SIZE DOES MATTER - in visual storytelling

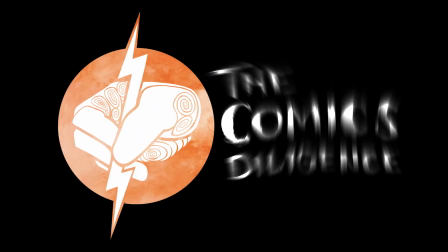0s
What do I mean by size? I mean your character size.
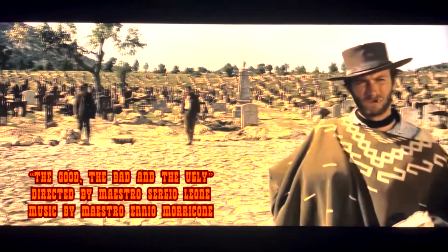3s
If you think about size literally, as in what does it mean to be big or small,
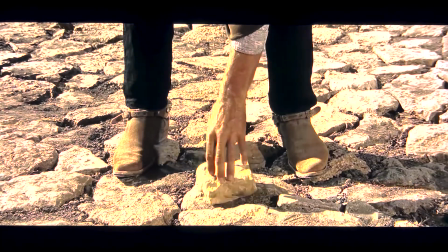11s
you find it easier to understand this language. The smaller your character appears in a panel, the more you are shrinking it.
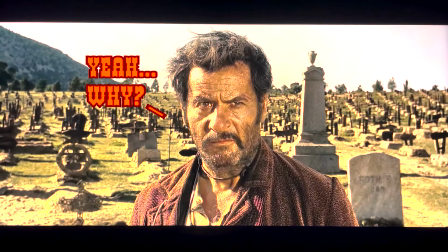19s
Why are you doing that? Is your character feeling small, lost, neglected,
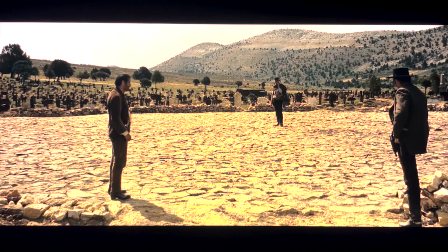25s
depressed, lonely, or maybe the environment is more important than your character?
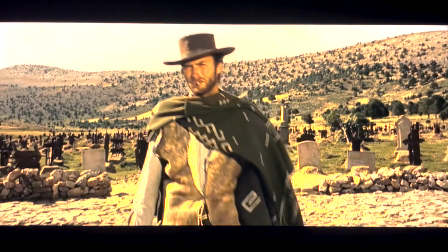31s
The further away your character is from the audience, the more objective your scene becomes,
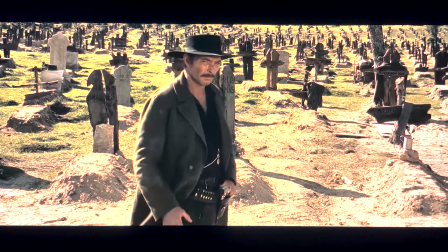38s
giving more power to the environment, which in turn complements your character's action.
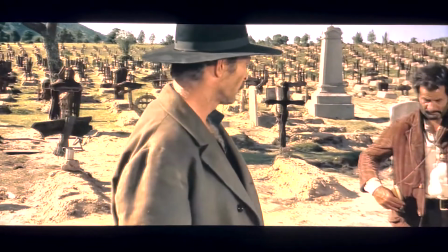45s
Push your character closer to the audience, and your story becomes more subjective.
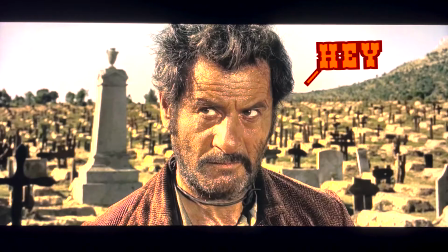50s
In other words, by bringing your characters closer to the audience, you're also bringing them closer emotionally.
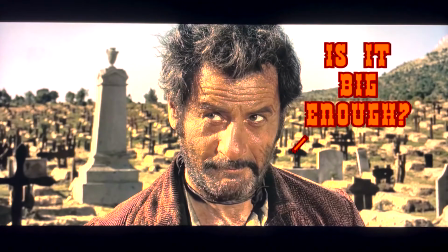58s
The bigger your character appears in a panel, the closer you're bringing the audience to your character's eyes,
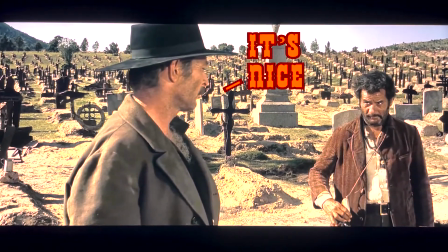65s
which will connect the audience emotionally. Why are you doing that? Is your character going crazy?
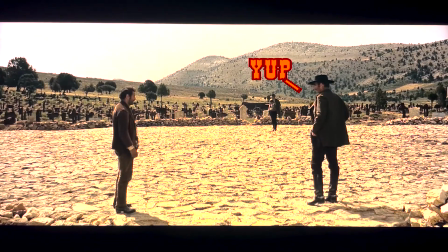71s
Is your character just happy, miserable, or confident?
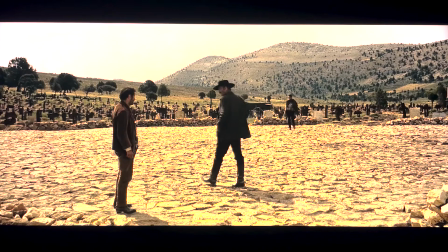76s
Maybe size doesn't matter much in real life, but in visual storytelling, size matters.
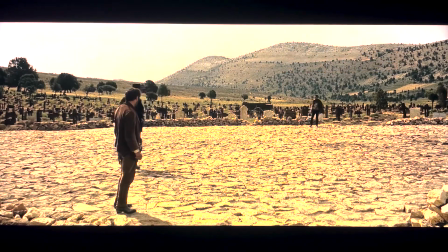84s
Size is everything, because the size of your character in a panel or a shot will dictate the direction your story is headed.
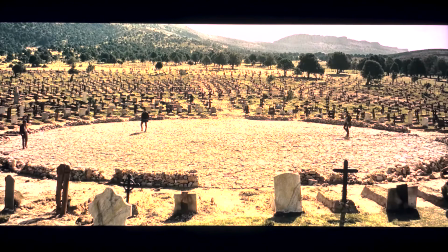95s
Sometimes you want the audience to focus on your character to bring emotional weight to your story, and sometimes you want them to focus on your character's world to bring objective meaning to your story.
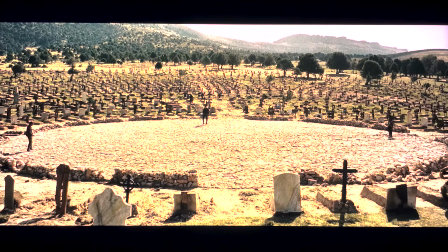108s
Whether the audience loves or hates your character's journey will depend on a combination of character arc, audience expectation, and expectation fulfillment. But we're here to talk about size.
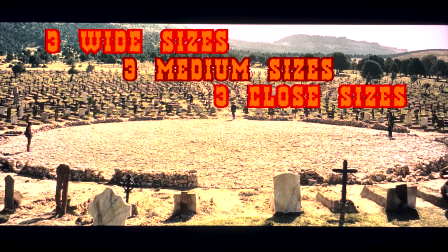123s
I'll show you 3 wide sizes, 3 medium sizes, and 3 closed sizes in a total of 9 sizes.
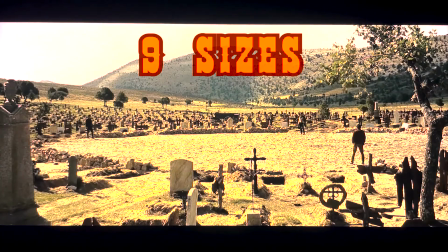131s
Once you understand these 9 sizes,
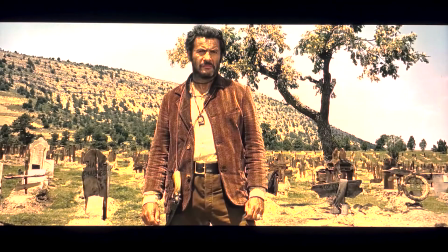134s
you should be able to use them in your comic book wisely and to understand anyone in the movie business.
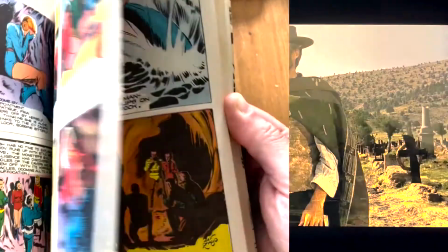141s
I took a few pictures of my favorite comics to illustrate my list.
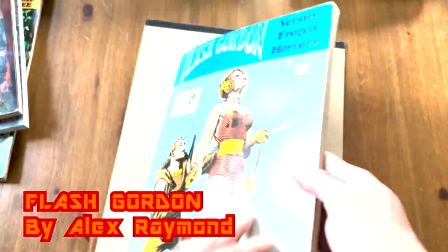145s
One of them is Flash Gordon by Alex Raymond, and the other one is Preacher by Steve Dillon.
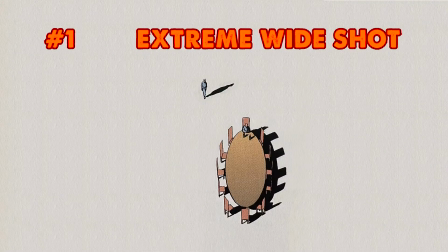151s
So let's start with the wides. Number 1, Extreme Wide Shots, or EWS for short.
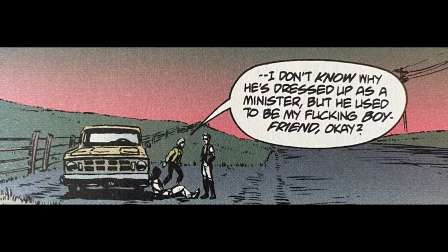160s
I call this the Anteater, where the characters are so small you can even see their faces.
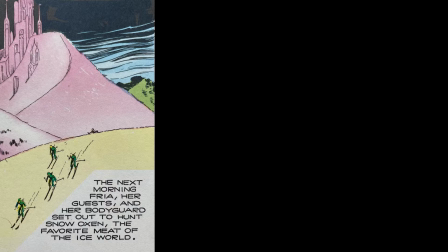166s
And of course, they look like ants.
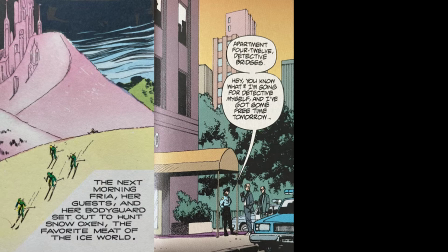169s
This is a great size to create a sense of scope and perspective, or to reveal the world of your story as an establishing shot,
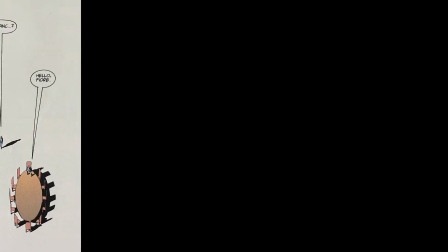178s
or to literally make your character look really insignificant.
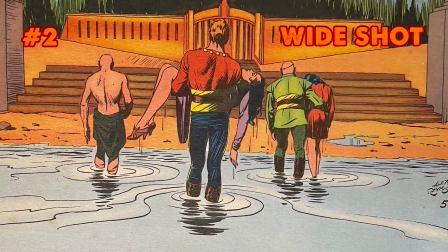184s
Number 2, Wide Shots, or WS for short.
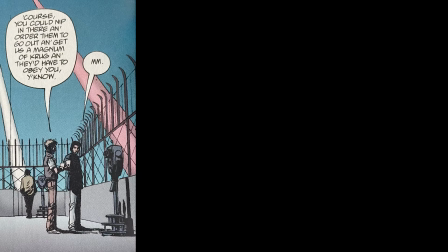190s
Here's where the character is a quarter or half the size of the frame or the panel.
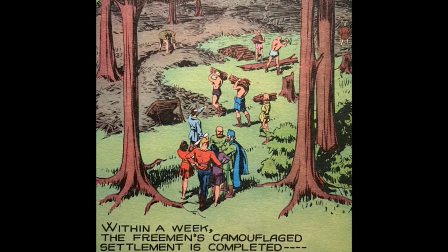195s
This is a great size to reveal your character's surroundings and other characters it may be interacting with.
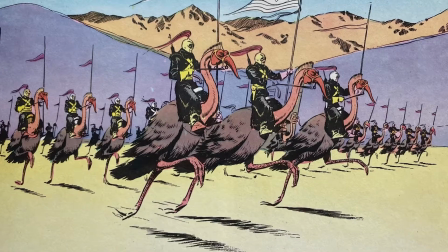202s
Also a great size to show long actions.
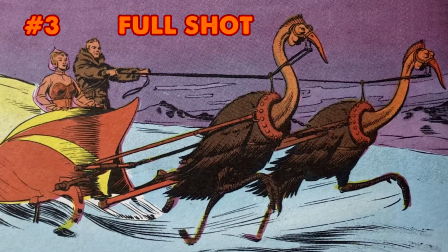208s
Number 3, Full Shots, or FS for short.
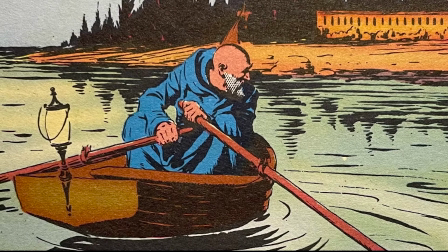214s
This is a full body shot that shows your character from head to toe.
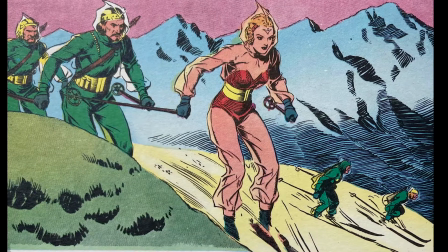218s
A great size to show both the action and your character's emotion at the same time.
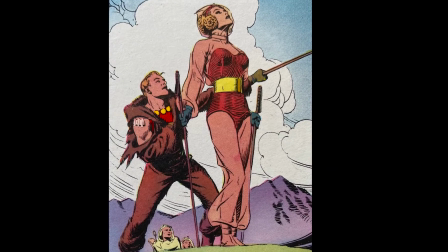224s
In this shot, you start capturing the essence of your character's emotional state.
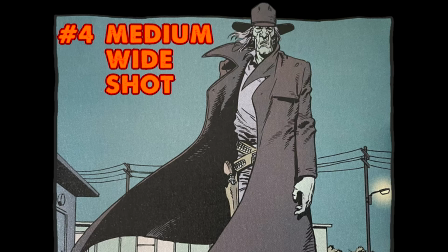233s
Number 4, Medium Wide Shots, or MWS for short.
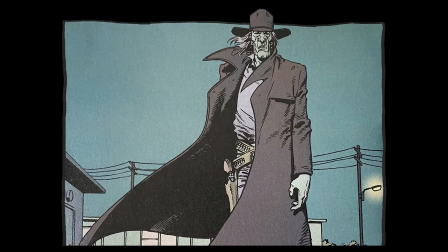238s
This size is what I call the handshake distance, and it shows your character from the knees up.
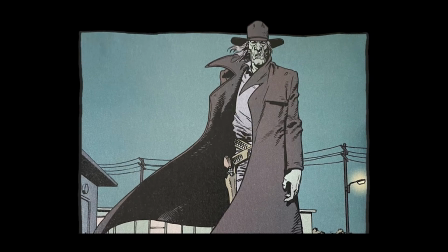245s
We're close enough to shake your character's hands.
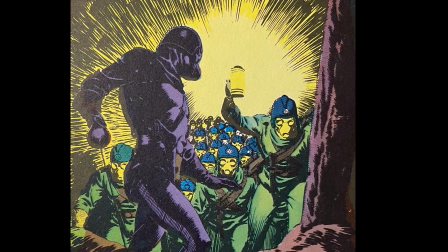248s
From a lower angle, this size will give your character that strong, confident, heroic look.
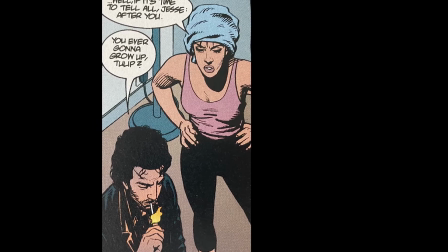254s
From a higher angle, this size works best to illustrate that your character is having a very shitty day.
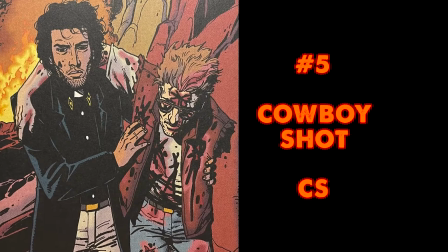263s
Number 5, Cowboy Shots, or CS for short. Now we see your character from the holster up.
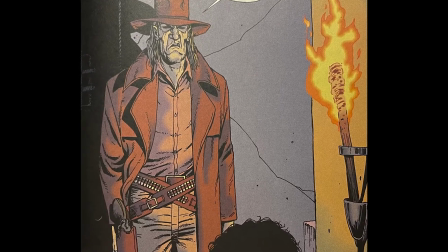271s
You heard that right, from the holster up. Get it? Cowboy shot?
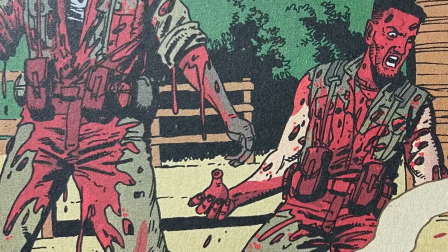277s
You can thank John Ford and the old Western movies for that name. Thank you, Westerns.
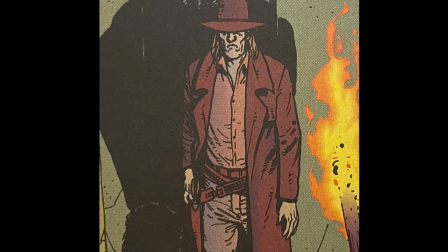283s
Now, we're able to see your character's hand hovering over a gun, ready to unholster it.
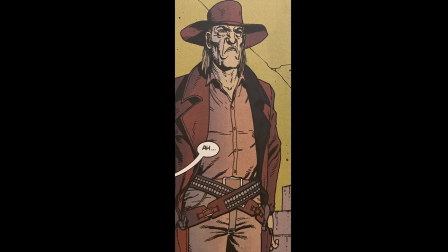290s
We can also see a soulless expression in your character's eyes at the same time.
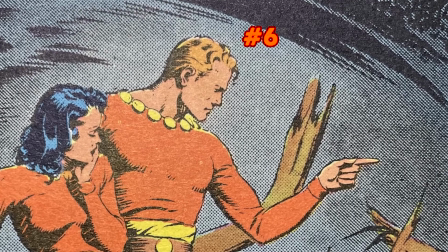296s
Number 6, medium shot, or MS for short.
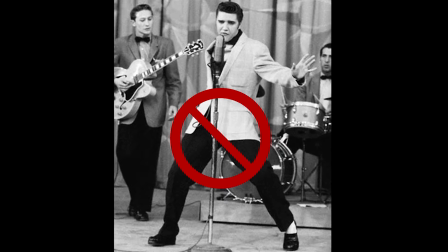302s
That's what I call the Elvis no pelvis size, where you can only see your character from the hips up.
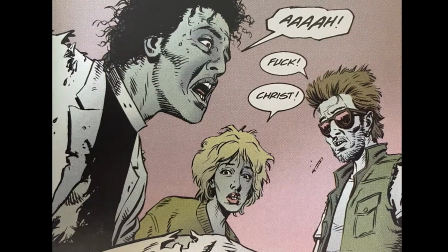308s
This is a great prim and proper size where you put the focus in your character's emotional states and scrap any inkling of sexual appeal.
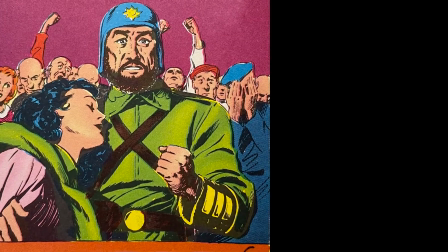316s
For that reason, I'm out. Just kidding. I use medium shots all the time.
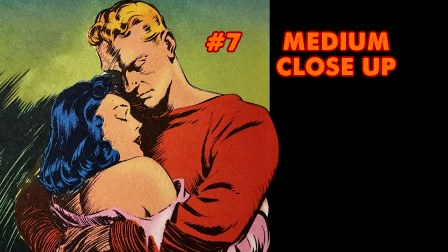322s
Number 7, the medium close-up, or MCU for short.
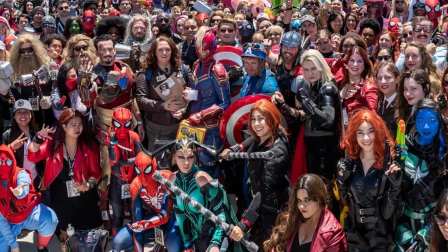326s
Not to be confused with the much less popular MCU, the Marvel Cinematic Universe.
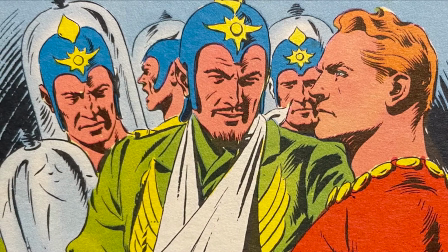332s
This is what I call the hug size. Now we're within hugging range, getting ever so intimate.
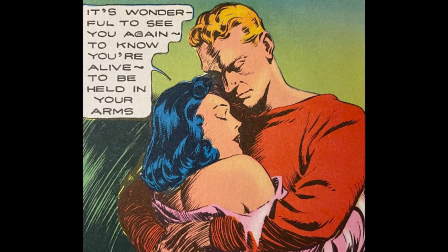339s
You're showing your character from the chest up.
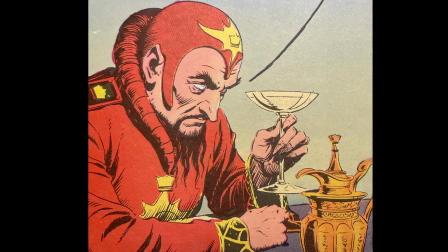342s
Any emotion captured within this range is surefire, from love to rage, from passion to total disgust.
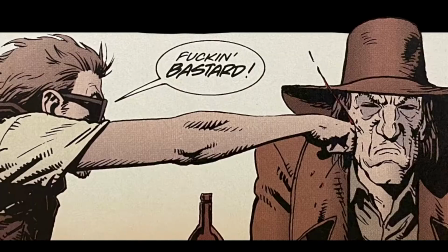350s
The audience will get the memo. This is a great size for slaps, spits, pukes, and other close-up and personal dramas.
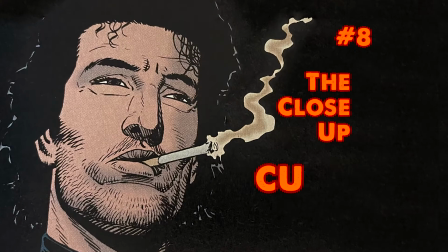360s
Number 8, close-up, or CU for short. This is what I call the kiss size.
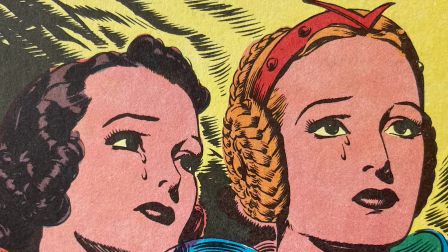369s
We're so close to your character now, we can kiss it. We can also see tears rolling down your character's cheeks after that wondrous kiss,
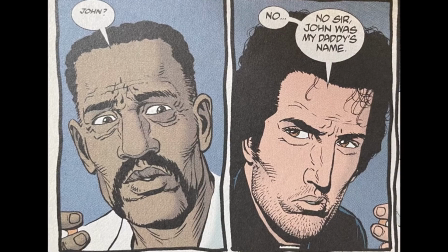377s
and that allows us to establish a stronger emotional connection with your character.
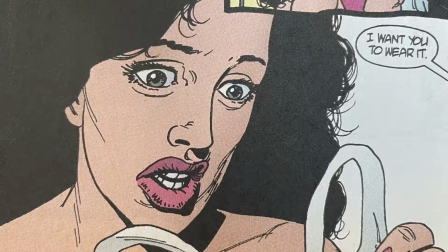382s
I mean, look at that performance. Can you see yourself reflected back in your character?
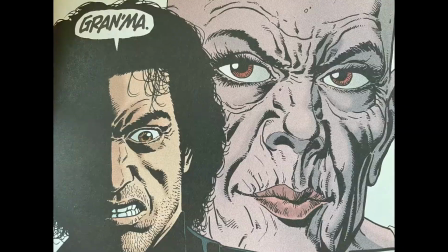388s
I know you can, because now we can all feel your character.
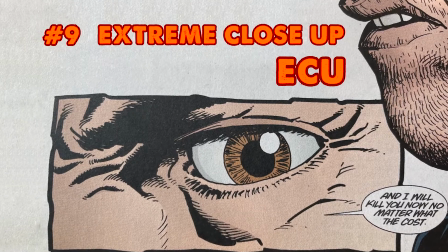393s
Number 9, the extreme close-up, or ECU for short. This is what I call the D pick.
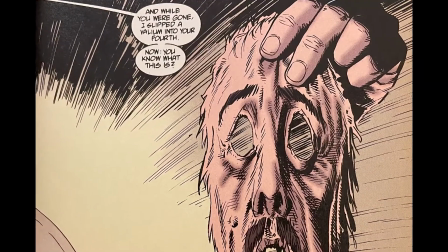400s
D obviously stands for detail. If you use this size to lock your character's gaze with the audience,
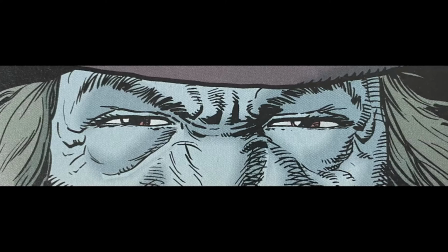409s
I guarantee they will suddenly find themselves inside your character's mind.
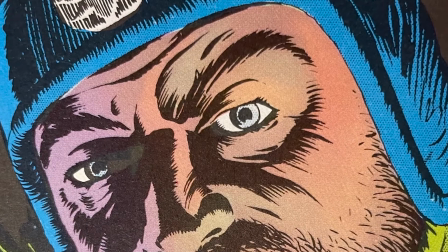415s
They will feel their fear, pain, anger, lust, all of the above.
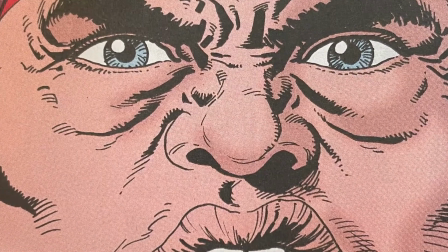422s
Now we're so close to and intimate with your character that we can no longer see the world around it.
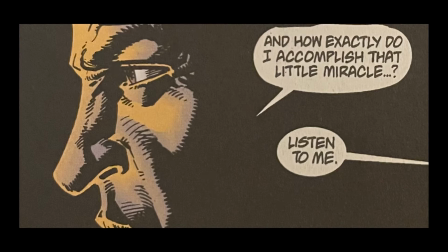431s
Your character is all there is.
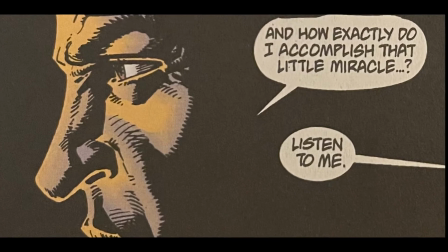434s
We are your character with every deep, personal, and vulnerable emotion.
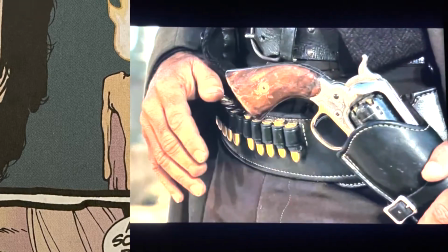441s
Sergio Leone mastered every size by combining them all into a
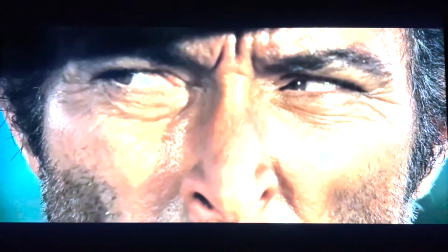446s
9.5-minute long sequence where his characters barely even move to
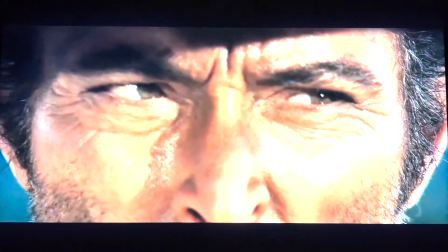451s
create a masterclass in tension and the absolute ultimate showdown,
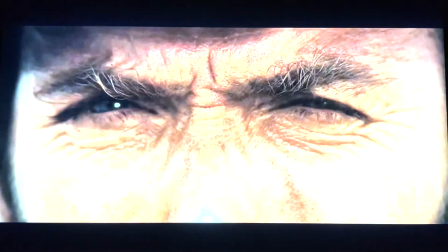456s
which culminates on ECUs of the gunslingers' eyes and their guns,
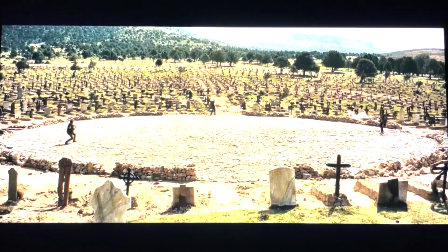461s
before Leone releases the tension in a wide shot that reveals who shoots who.
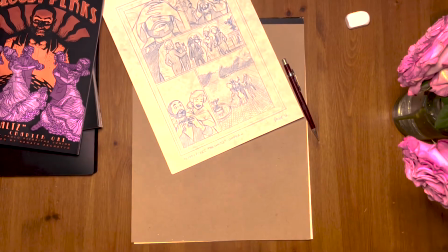469s
That was Leone's way of saying, for those about to die, we salute you. On this page I worked on, where several characters are interacting with a bunch of dialogues,
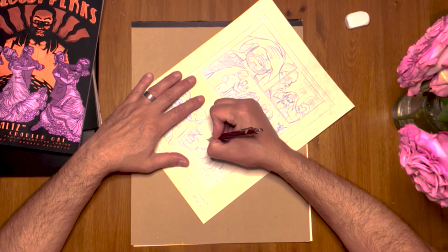479s
things can get a little dicey when having to figure out what size I should draw the characters.
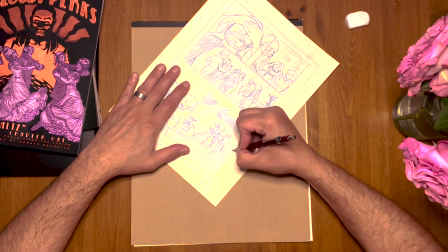486s
As a rule of thumb, I always explore the main concept of each page first.
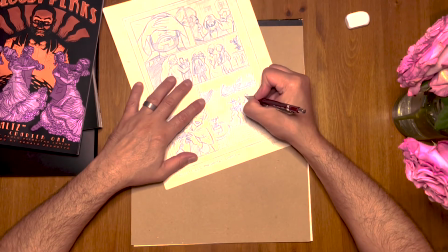492s
So before you start any page, ask yourself these 3 questions.